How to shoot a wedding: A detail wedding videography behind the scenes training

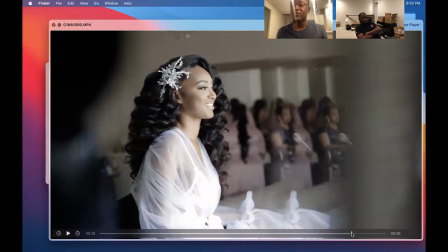(24:25)
talking to makeup artists now but when i say go what and i always tell them lean forward because if it did like slouched it's ugly so i have her like shifted forward
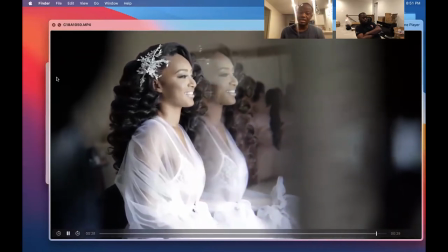(24:32)
for posture so she's straight up it's not like like that she's like straight up right so what i'll tell her make
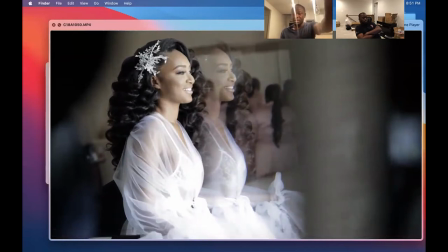(24:39)
about hey so when i say go you're gonna stick your hand in and apply it towards the thing when i pull your hand out and stick your hand
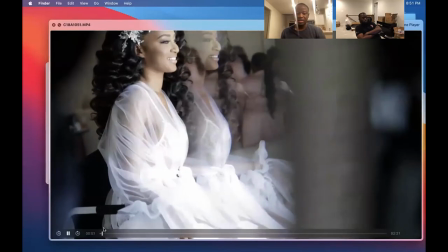(24:46)
all i need is that motion of her hand coming in right and then i did it i try to do it perfectly while i'm just
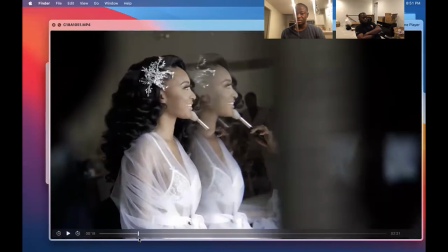(24:53)
panning up and she's doing it right so that's one shot right there
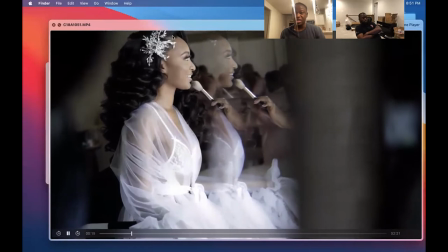(24:57)
it right there boom but i cut off the head okay i'm panning up that's one shot right there
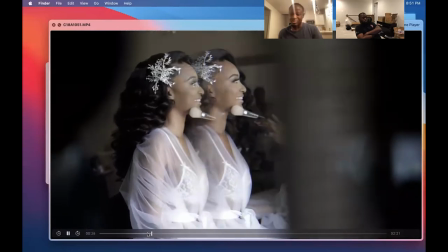(25:03)
and i'm kind of trying to like i'm just trying to like hand just move just make it look beautiful and i just
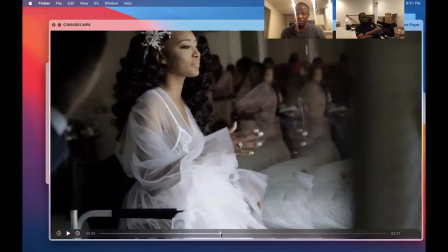(25:09)
hate it hate that people are in the background with this shot so now i'm trying to again you see i'm i'm directing her this is the part where you have to be
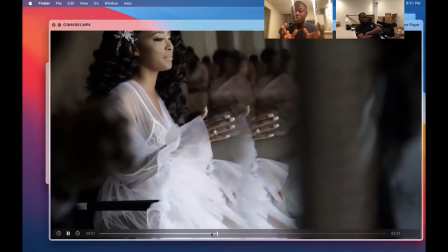(25:18)
vocal because you're like wait i need a beautiful shot but what makes the shot look more beautiful is why is she
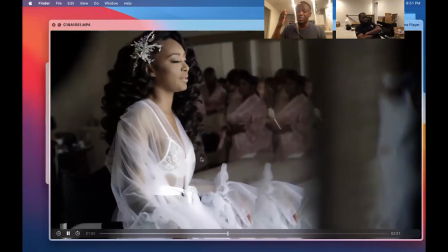(25:23)
looking is her hand coming into the shot and she's looking straight yeah
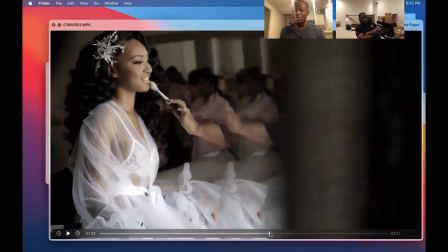(25:28)
so that's the makeup shot so i'm like okay her hands were already here so i'm gonna have her i could tell i'm gonna have her pulled back out again there you go
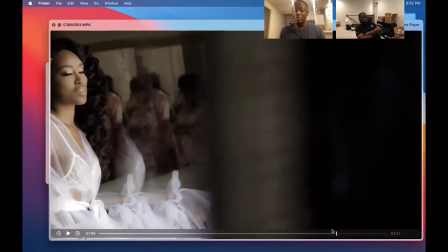(25:37)
now i'm cutting it even more it's important your
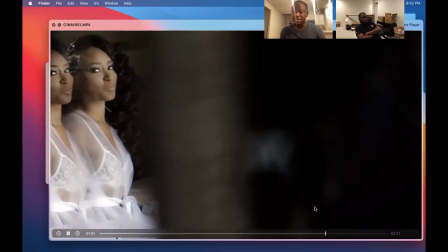(25:42)
composition you don't want to like show too much behind behind them and i'm doing different things because i'll pick the best shot because now i'm showing like
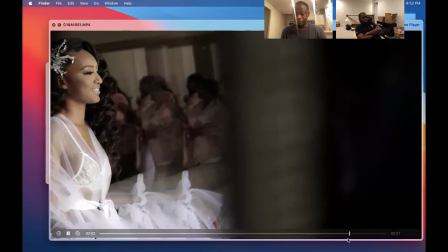(25:49)
the page fully like i have her completely on the left side so now i'm gonna have her hand come in and i'm just gonna push in
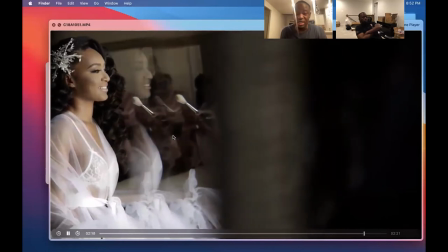(25:57)
the only issue with this is the people in the background i hate that and i kind of try to cut them off but now i'm showing this it may
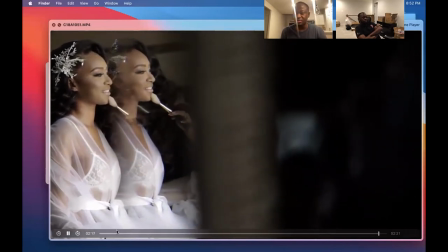(26:05)
not be as beautiful but so between so i'm just trying different things here you can do this with like any mirror that has like
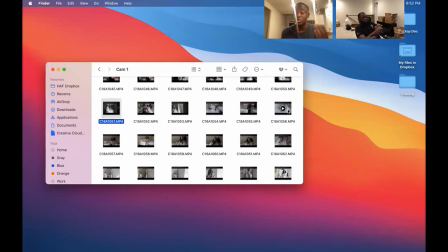(26:12)
like the graven things on the edges of it you could do this with a human being you can block well not with the double shots though but you can just block them off
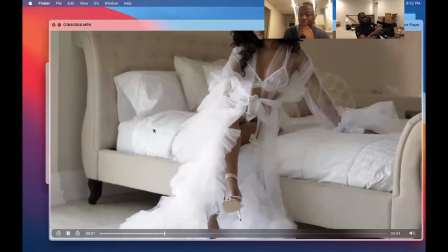(26:21)
i'm always cognizant of what's in the back of my camera look out the window so i just had to like
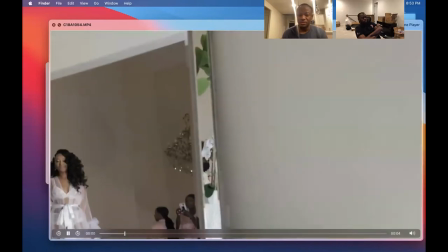(26:30)
just fix the rope bring the rope forward and pull it back and then look out the window ready and go so i might use this one
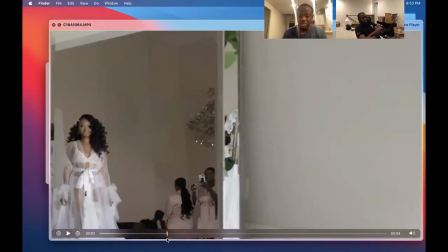(26:38)
i like this one better because someone someone's actually taking the picture versus like just being randomly in the background but we'll slow it down see what it
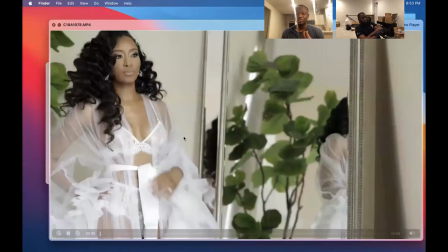(26:47)
looks like but these are like my opinion these are like one of the shots yeah i'm gonna use one i'm gonna
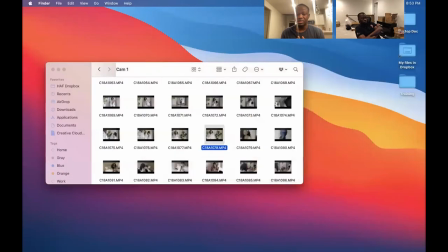(26:55)
did you hear me talking yeah just like that fix yourself up to me this is like the best lighting